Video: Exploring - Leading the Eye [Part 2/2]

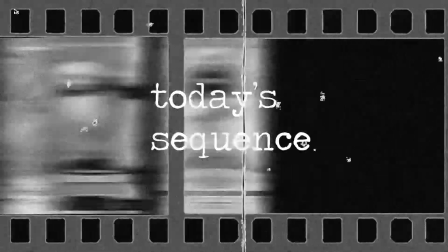Hi, welcome to today's sequence. This is part 2 of Leading the Eye with Steven Spielberg's Saving Private Ryan.
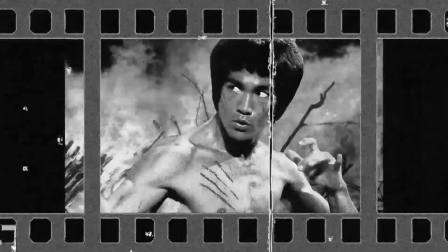If you haven't seen part 1 yet, I would highly suggest you go back and watch that first. In part 1, we touched on movement and how even the smallest and simplest of movements, character and camera, could lead us through a story.
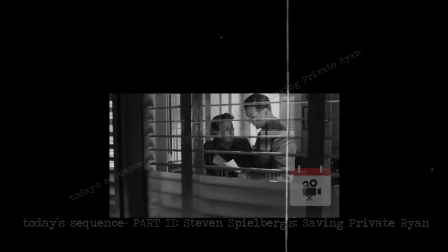We'll briefly touch on that today as well, but we're going to focus on shapes today.
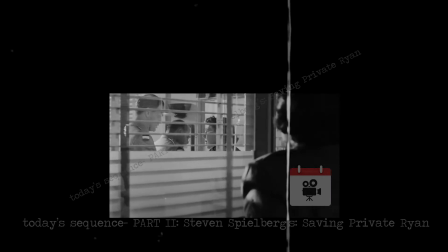How might composition and objects on screen create movement to lead the eye?
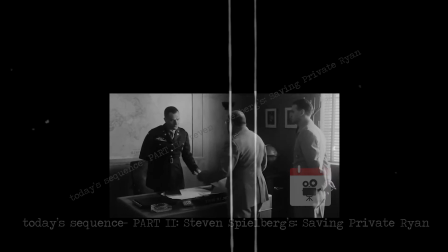For your reference, I included an uninterrupted version of the sequence once again.
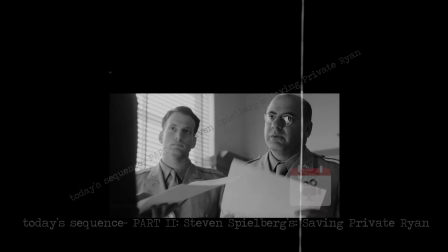I have also included a still of one of our main characters from a different part of the movie.
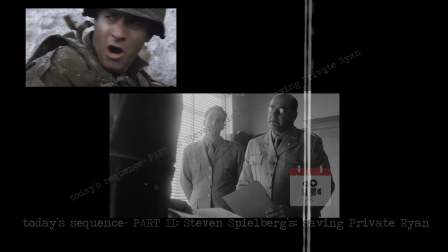You can instantly feel the difference in connection and importance relative to their respective roles in the film.
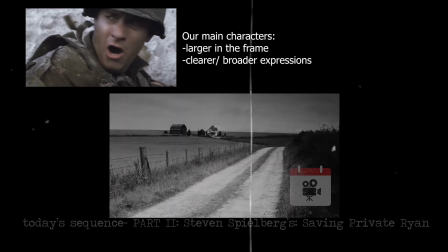Something to note is that there's a clear shot choice difference between all the characters in this sequence compared to when we see the main characters of the movie.
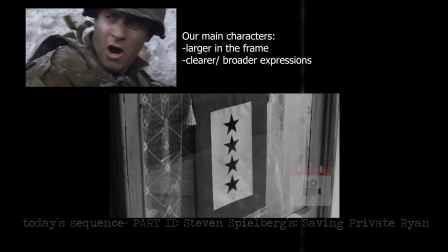This is not an accident, and even though many shots were used for us to feel closer to these people,
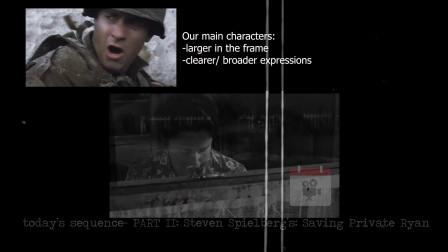we are never brought in enough for us to feel like they are emotionally important.
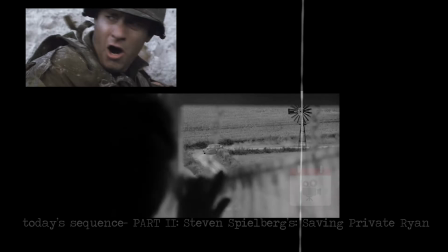An interesting thing in this section is the distinct difference between what we saw in part 1 and here in part 2.
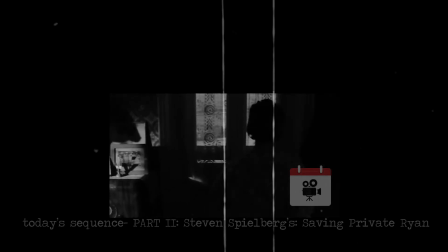Even though they are part of the same escalation, one side uses less complex shapes and the other uses many,
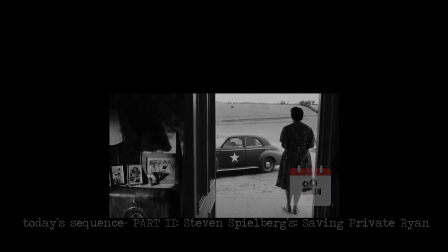to heighten the connection we have with who we see on screen. Let's get started.
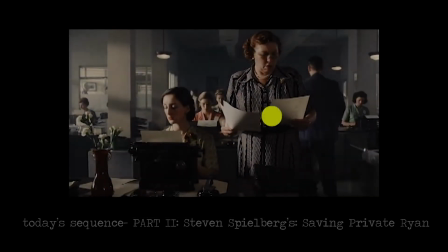Here we have that cool shot we talked about earlier in part 1, but there's another fun thing that happens instantly. In order to signify the change of mood and mindset, we go from left to right to left here.
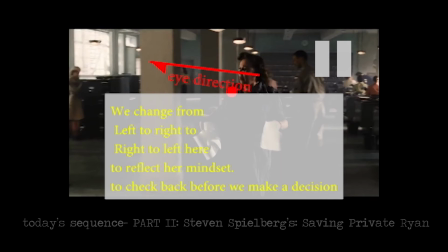Much of the sequence before this was purely left to right. It just really pushes the idea of something being different. Just a little callback to our screen direction video. One classic idea in filmmaking is to delay the reveal as much as we can. This is used in any and every situation.
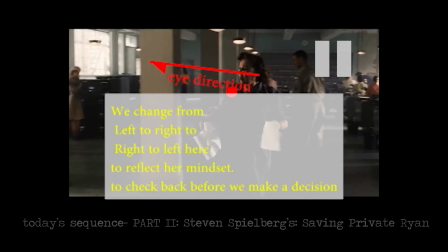A horrific reveal, a surprise attack, a beautiful scenery, an introduction to a character, etc. Of course, this doesn't mean we just don't see what it is that the audience needs to see, but what this means is that we have a slow visual step-by-step escalation till we have to see it.
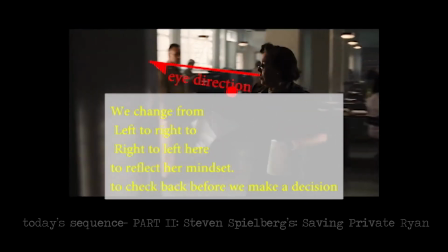We have a slow build-up to bring the audience into the show, and I'll take us through it, but the first thing to notice is how we are blocked off from the secret.
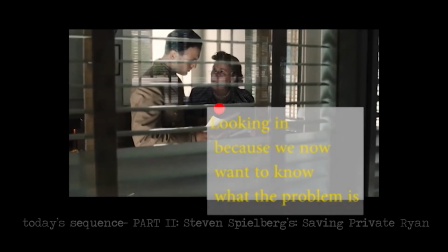The blinds add to the mystery, but we aren't fully blocked off, we are looking in from a distance.
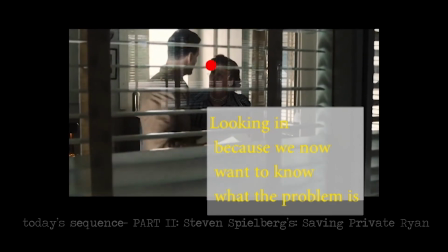Just a quick example of how powerful movement is. Most of us probably missed that there was a cut here through this camera move.
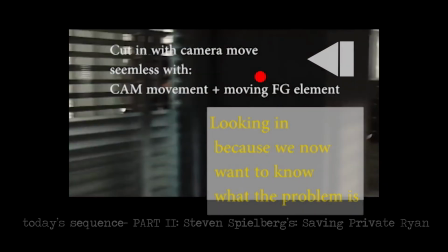The camera movement and the shape of the pillar created the perfect gap in our minds to ignore that this is now a new camera angle altogether. I'm going to mention this character being the audience a couple times here, but this is a fantastic tool to show the audience what they should be looking at.
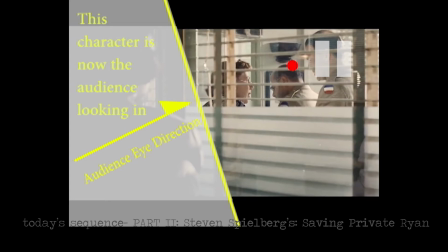Not only is it a tool to help us look in the right direction, but this is the next step in our building up of the reveal. Notice how we went from looking in through blinds from one window to looking in through the blinds with someone closer to the action.
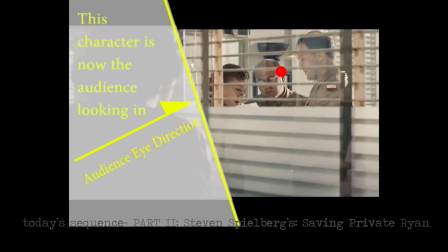We're building the anticipation and the interest simply with the character and camera placement.
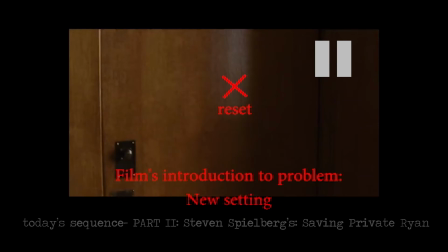In order to introduce a new idea, we reset the camera. This closed door is jarring to our eyes and therefore we blink, but then it is opened again immediately.
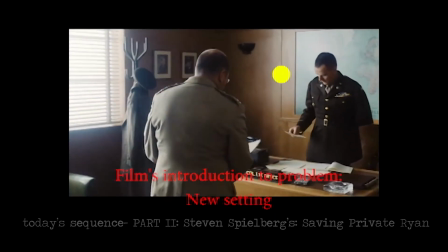We're being led into the plot. You might be thinking if we delayed any further we might lose the audience's interest.
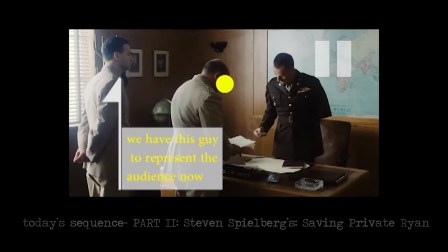But that's actually not the case. We tease that we are going to reveal the problem by suddenly changing the way in which we show information. We go from an outsider looking in to someone in the room to hear the problem. But the delay is still there.
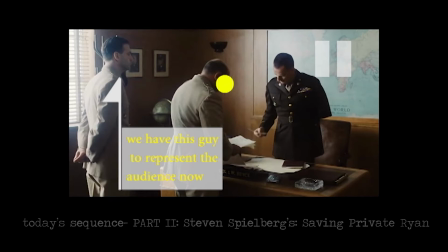It just feels like we are getting some more information because the setting is different and the way we are telling the story is different.
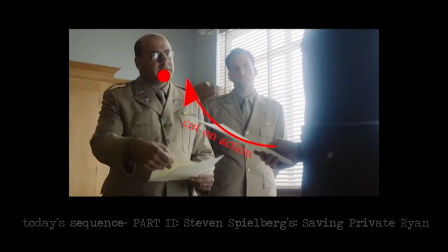Now comes some really cool shape language cutting. As you can see, the shape of the arm and the papers lead us straight to where the face is in the preceding shot. But not only that, the cut is helped by the shape of the hand, pointing straight to his face.
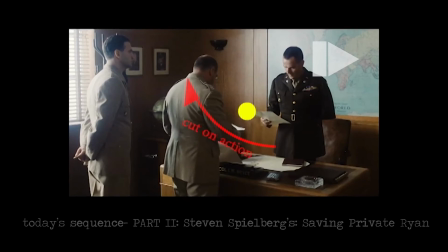You should get excited. This is a really strong tool to use. The audience's interest is carried effortlessly into the next shot.
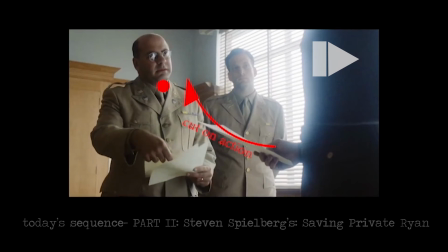This is how invisible cuts are made.
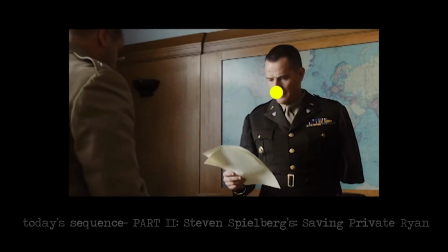This next one here isn't movement, but it sure does make our eyes move in the right direction.
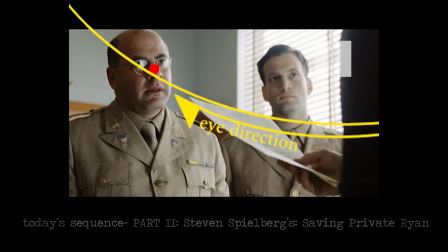Simply because the hand and the paper point to the face, we are already looking there. I highly doubt this shot would make any sense if taken from any other angle. These actors were placed where they were with precision.
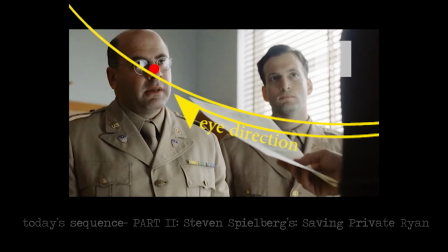Also notice the guy that represents the audience. Right around the moment our eyes might wander over to him, he looks to the person speaking when important information is said.
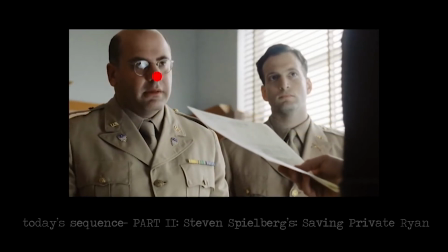He wasn't that close in proximity in the previous shots. He too was placed there and told to do that purposefully.
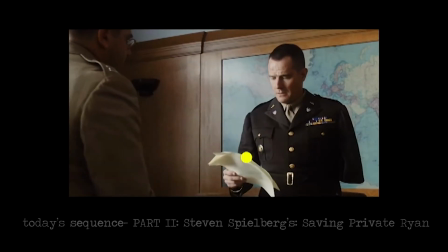The following shot isn't as dynamic, but it is the same idea as the previous scene.
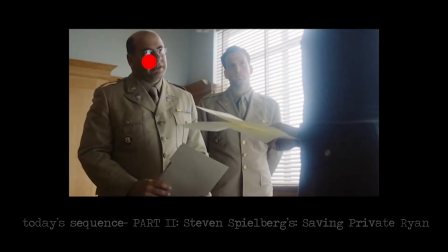It's almost comical how perfectly these cuts line up. The angle at which the character was looking matches up perfectly to the following characters. This
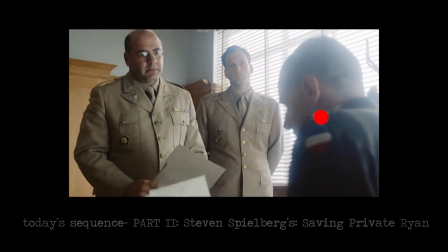is just one example of how knowledge of everyday human behavior leads to better filmmaking.
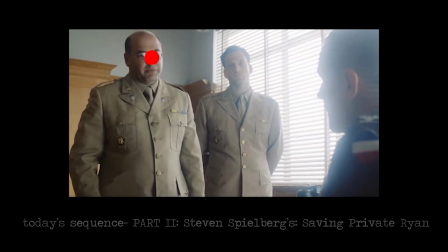We are automatically interested in what someone is looking at. Our eyes naturally follow their gaze. With this knowledge, we can have smooth cuts just by matching up the following scene with the eye direction of the character.
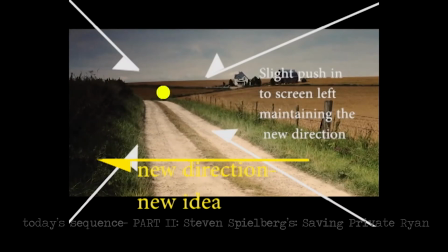This cut here lends itself to the idea of a new idea, hence the harsh foreground movement. Remember how most of our mind was leaning from screen left to screen right? Now that all the information has been gathered, it is time to go back and address the issue.
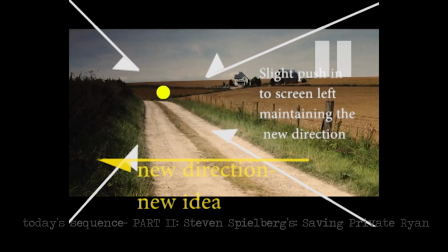But this is a technique we already covered. What's more interesting is the following cut. The conscious effort to keep the idea going leads us to the slight push to the screen left.
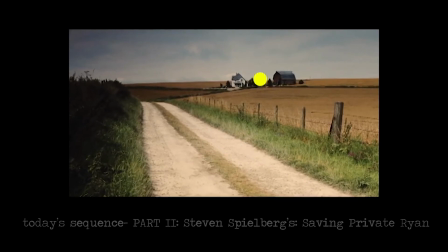It's subtle but effective.
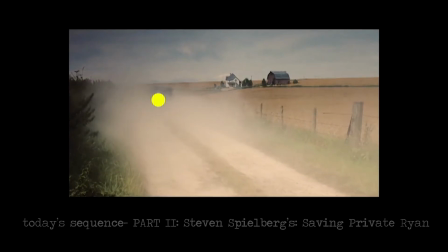With such a drastic change in scenery, it's easy for the moment to feel jarring, but the way the camera leads the eye made the transition much easier.
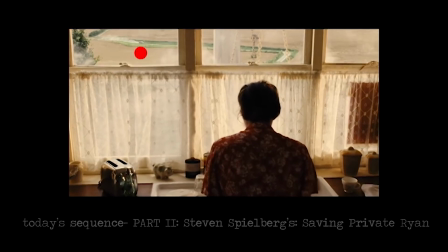There are a couple interesting things to unpack here, but throughout the time we are on this particular location, we are tending to lead the eye through graphic visuals.
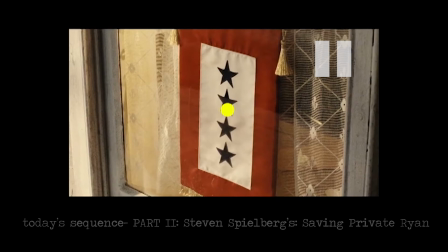Everything is almost laid out in a theatrical way, spoon-feeding the audience information about this particular family. It practically screams, classic American household, you should care.
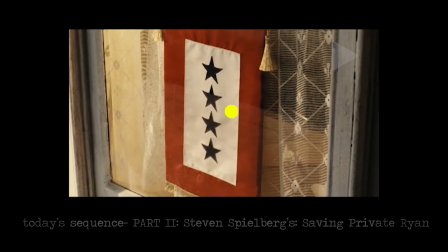So when the emotional moments hit, it's almost as if they had been cheating.
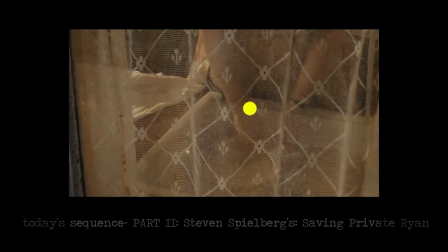With everything just flowing into the next shot, we miss how blatantly on the nose this whole sequence is.
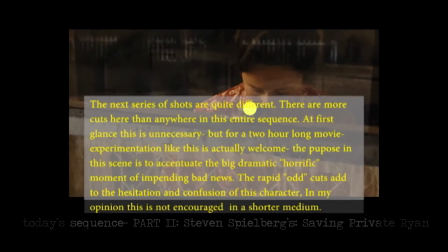As you can read on screen, there are more quick cuts here than anywhere in this entire sequence.
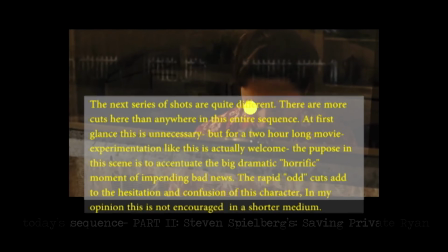It seems unnecessary, but for a 2-hour-long movie, breaking up the pacing and types of shots actually keeps the audience engaged.
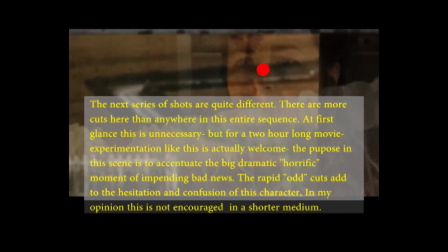The purpose of these scenes is to accentuate the big dramatic, horrific moment of impending bad news.
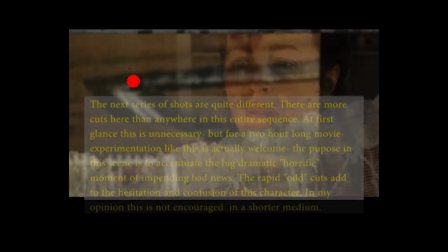The rapid, odd cuts add to the hesitation, dread, and confusion of this character.
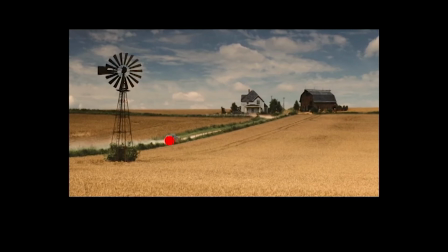On a side note, I don't think this style of cutting is as effective in a shorter medium. There just isn't enough buffer time for it to not jump out as odd.
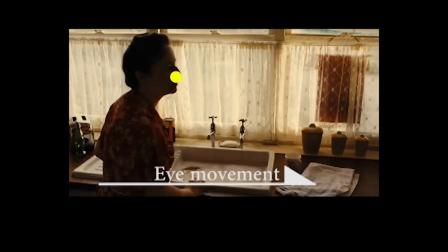This is our classic, continuous leading of the eye in one direction.
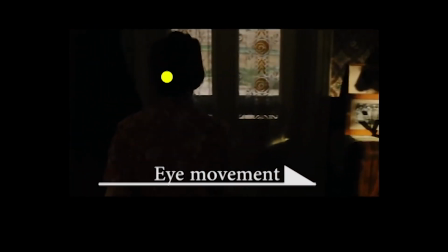However, in this particular moment, we are lending the tool to something we had mentioned earlier, the information dump, if you will.
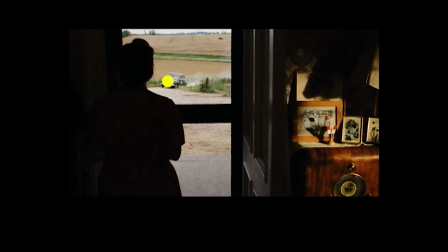Not only with movement, but with composition and lighting, our eyes go straight to the pictures on screen right.
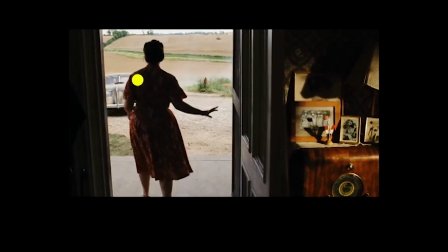Again, we are spoon-fed that this is a family, they are tight-knit, and you should care.
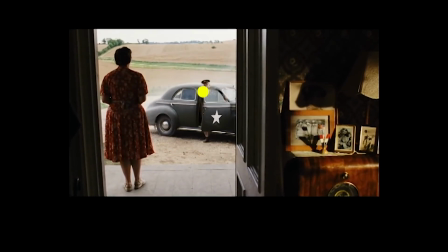This effect is so strong that even though we are looking mostly at what is happening on screen left with the mother and the two gentlemen,
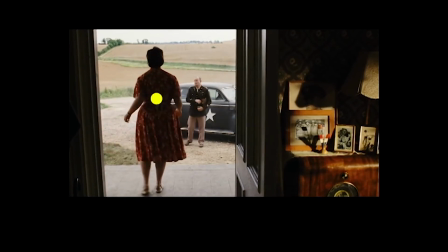we keep sensing the presence of those individuals in the photos.
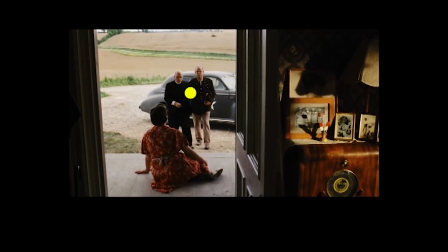Our eye is left wandering throughout the frame with the space to feel emotions, knowing that there is nothing really new on screen that we have to pay much attention to.
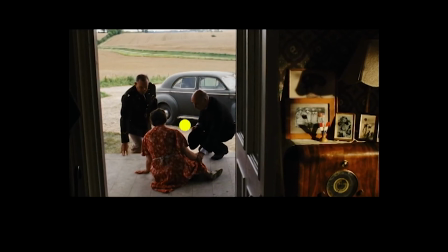Everything is important, therefore nothing really is. Therefore, we have time as the audience to shed a tear.
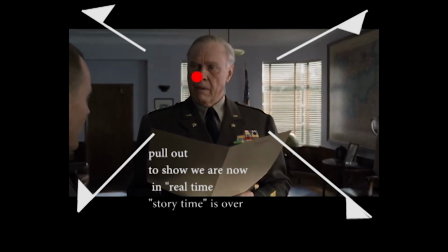And then we end this sequence with a slow pull-out, as if we are coming out from a dream or a storytelling moment.
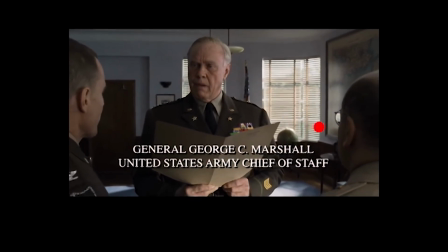With all this info, we now feel as though the movie is ready to truly begin.
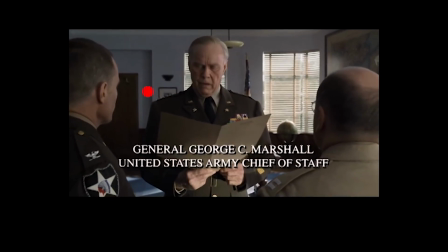Part 2 was a bit messier than Part 1, but that just goes to show how much is contained in this leading the eye idea.
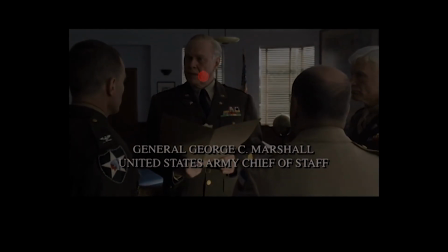It basically encapsulates the entire idea of cinematography, incorporating movement, shapes, lighting, acting, and time.
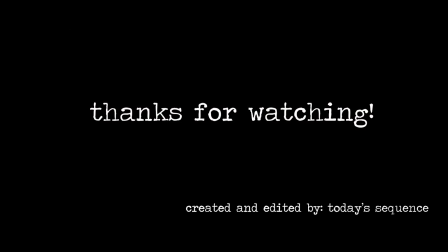I hope you enjoyed this video. Maybe even learned something new or reviewed something from before.